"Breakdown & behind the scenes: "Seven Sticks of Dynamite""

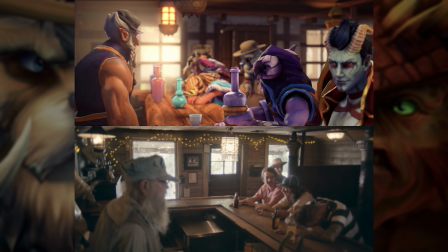[4:07]
The entire bar interior is close to being 100% custom and was created by Shailene Ham, aka Chemical Alaya.
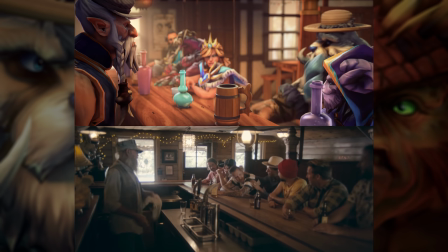[4:13]
I had to exercise some creative liberty to some shots to get around the lack of resources, or to get away from technical constraints.
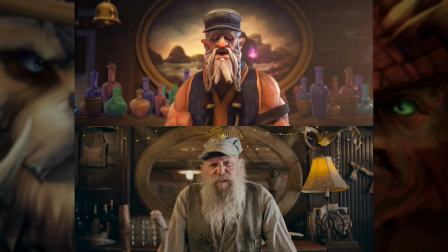[4:20]
I could have had a mirror here, but the process would have been so elaborate that every shot that shows the mirror would have suddenly become 3 times as hard to make.
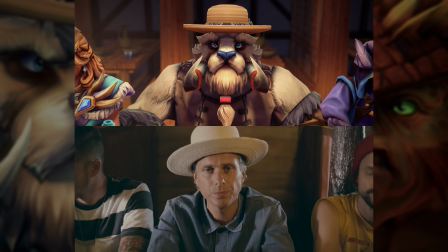[4:27]
Not worth it. Lighting was pretty tricky again. There needed to be something very diffuse, warm, smooth, coming from the exterior, as well as overhead lanterns,
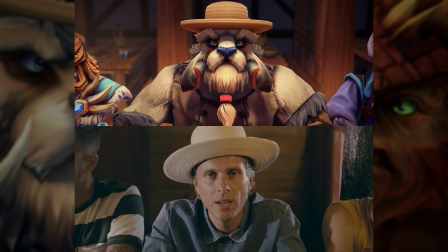[4:36]
all of that mixing in LDR space and manually faking global illumination. There are lots of light sources, and a lot of exploitation of shadowless ones.
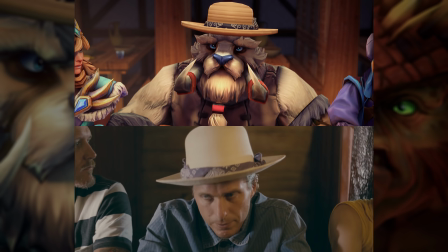[4:44]
I also had to extensively upgrade and customize characters.
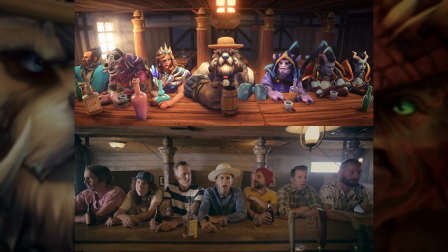[4:47]
The majority of them have modified materials with re-imported customized textures that have 16 times the pixel count.
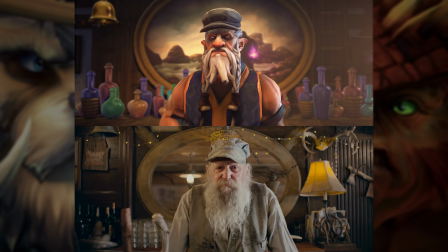[4:54]
I also had to create custom eyes so that the characters could look directly into the camera. I used motion
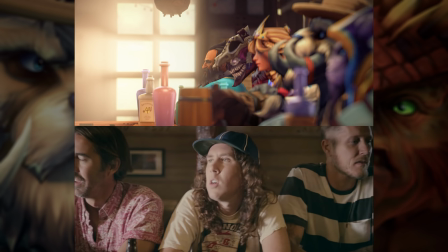[4:59]
capture very extensively because there's no way I'd be able to animate up to 13 characters at a time otherwise.
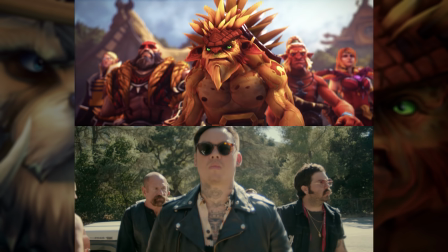[5:04]
The Source filmmaker was a great fit for this kind of use, thanks to its motion editing tools. All the facial animation was entirely N-keyed, however.
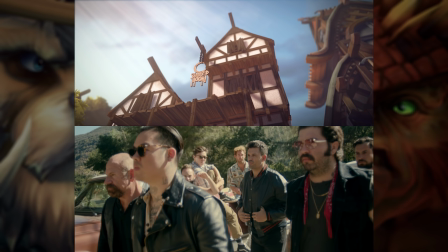[5:11]
In a few seconds, there are another couple of shots where I diverge heavily from the original. The long beard guy is a cameo.
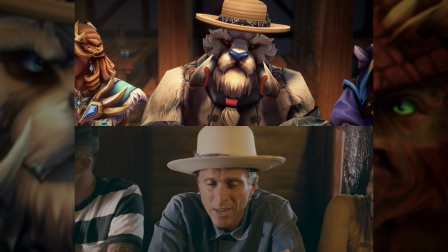[5:17]
His name is Rick Rubin, and he's a big music producer. It didn't make sense to keep a shot of what is essentially a random outsider, so I replaced this one by a couple of shots that highlight the rivalry a bit more. This shot right here is probably the best facial animation of the entire video. I'm really proud of how it came out.
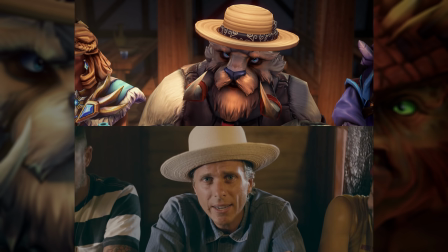[5:33]
And right after this one, I couldn't make Bristleback cross his fingers like Dr. Wu, the main tough guy, because he doesn't have any.
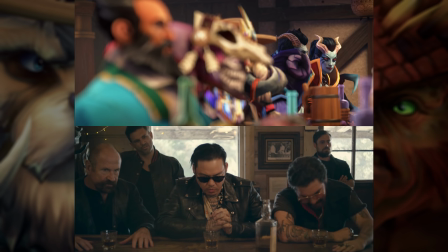[5:39]
They're just stumps. I've seen a few comments compare Beastmaster's appearance to Kratos because I made him bald to match the real-life actor.
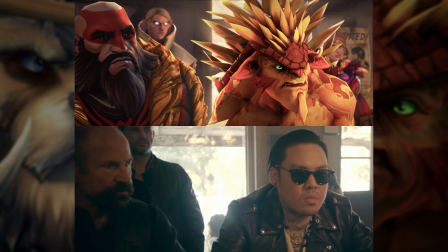[5:45]
I had never paid any attention to the God of War series at the time, but now that I've played the latest one, which I really loved, I definitely see where they're coming from.
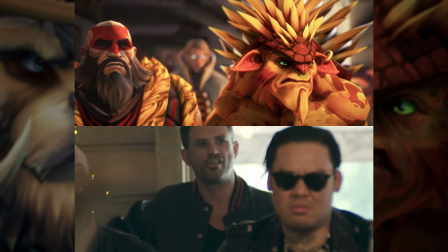[5:52]
I just noticed that I reversed the focus order in this one. I think mine makes more sense anyway.
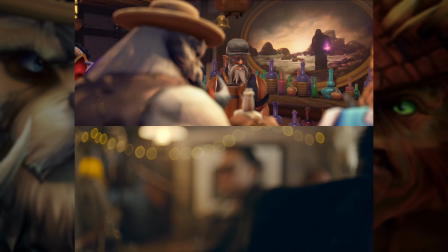[5:56]
And right there, with the table slam, this is one of the instances where animation has a bit of an advantage over real life,
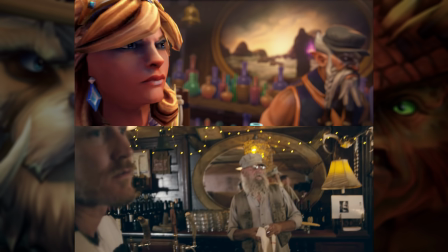[6:01]
because I could make everything on the counter jump up with the shock of the impact.
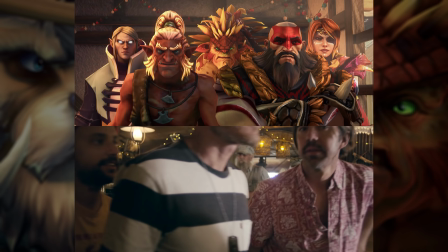[6:05]
The standoff scenes revealed that the bar was not only a bit too small compared to the real world, but at the same time, I needed to fit bigger characters in the same space.
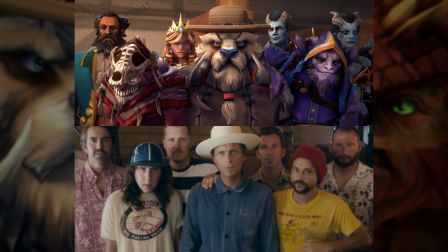[6:13]
There's a lot of cheating involved. Lone Druid doesn't play an electric guitar for a few reasons. 1. It's tricky to animate.
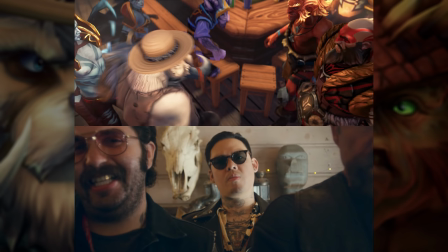[6:19]
2. It doesn't really fit a fantasy universe, we'd have to design something entirely new. 3. Running away from an impending fight fits his role narratively and also what he tends to do in-game anyway.
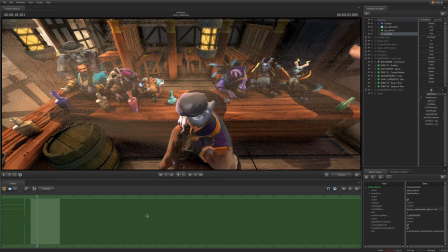[6:27]
The second cameo is here. The leather jacket guy is Duff McKagan, the former bassist of Guns N' Roses. I make Linnea do the punch-out in this place because it's interesting to see her not do something through burning everything for once. There are 2 swap shots coming up, Bristleback looking down and Tusk looking up, which is the opposite in the original.
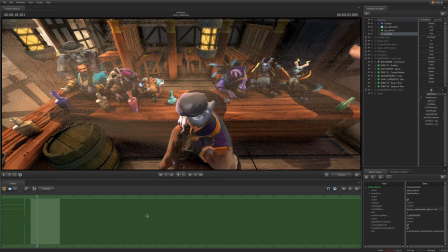[6:42]
This is so I can have easier continuity in the getting back up action, which needs to take longer to bridge the continuity error of the cut-down music video. Animating 20 people fighting in the background was just too much for me. I raised the camera so that Tusk would look up at it, and I only have hints of people back there. Flashes of ults, Rylai fighting over, and it works reasonably well.
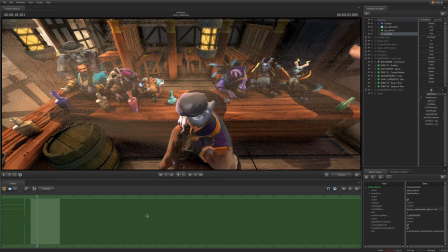You know, in hindsight, this comparison is really not flattering, though I reckon it's because when I look at it,
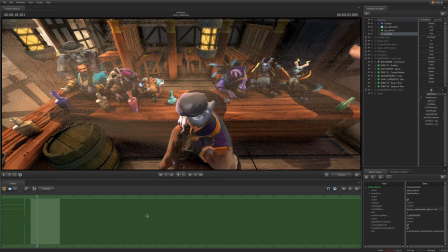[7:19]
I see everything that I would have loved to polish, make better, recreate more faithfully, but was unable to. But that's definitely a glass half empty way to look at it. Anyway, let's get started with characters.
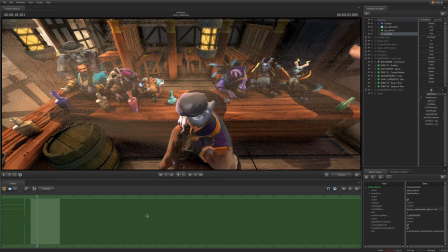[7:36]
While Red Bull Records left me with a lot of creative control, one thing which we agreed on very fast was that the 2 sets of characters should be well defined and opposed. For the band and their friends, the so-called runts, I picked heroes that are less bulky, less threatening in their design with primarily cold colors and mostly sports.
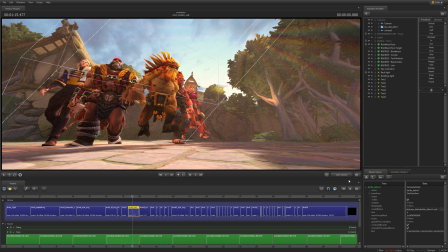[7:54]
On the other hand, the bad guys are mostly orange to red, with an imposing stature and kind of the typical 1v5 teamfight hero.
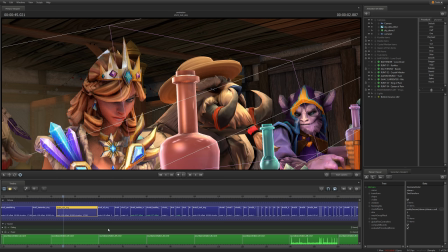[8:01]
I also wasn't asked to tie it in with the Bristleback vs Tusk lore story thing, but when RBR first came to me to explain the project, my mind immediately jumped as to how to integrate the video into the Dota 2 universe as much as possible.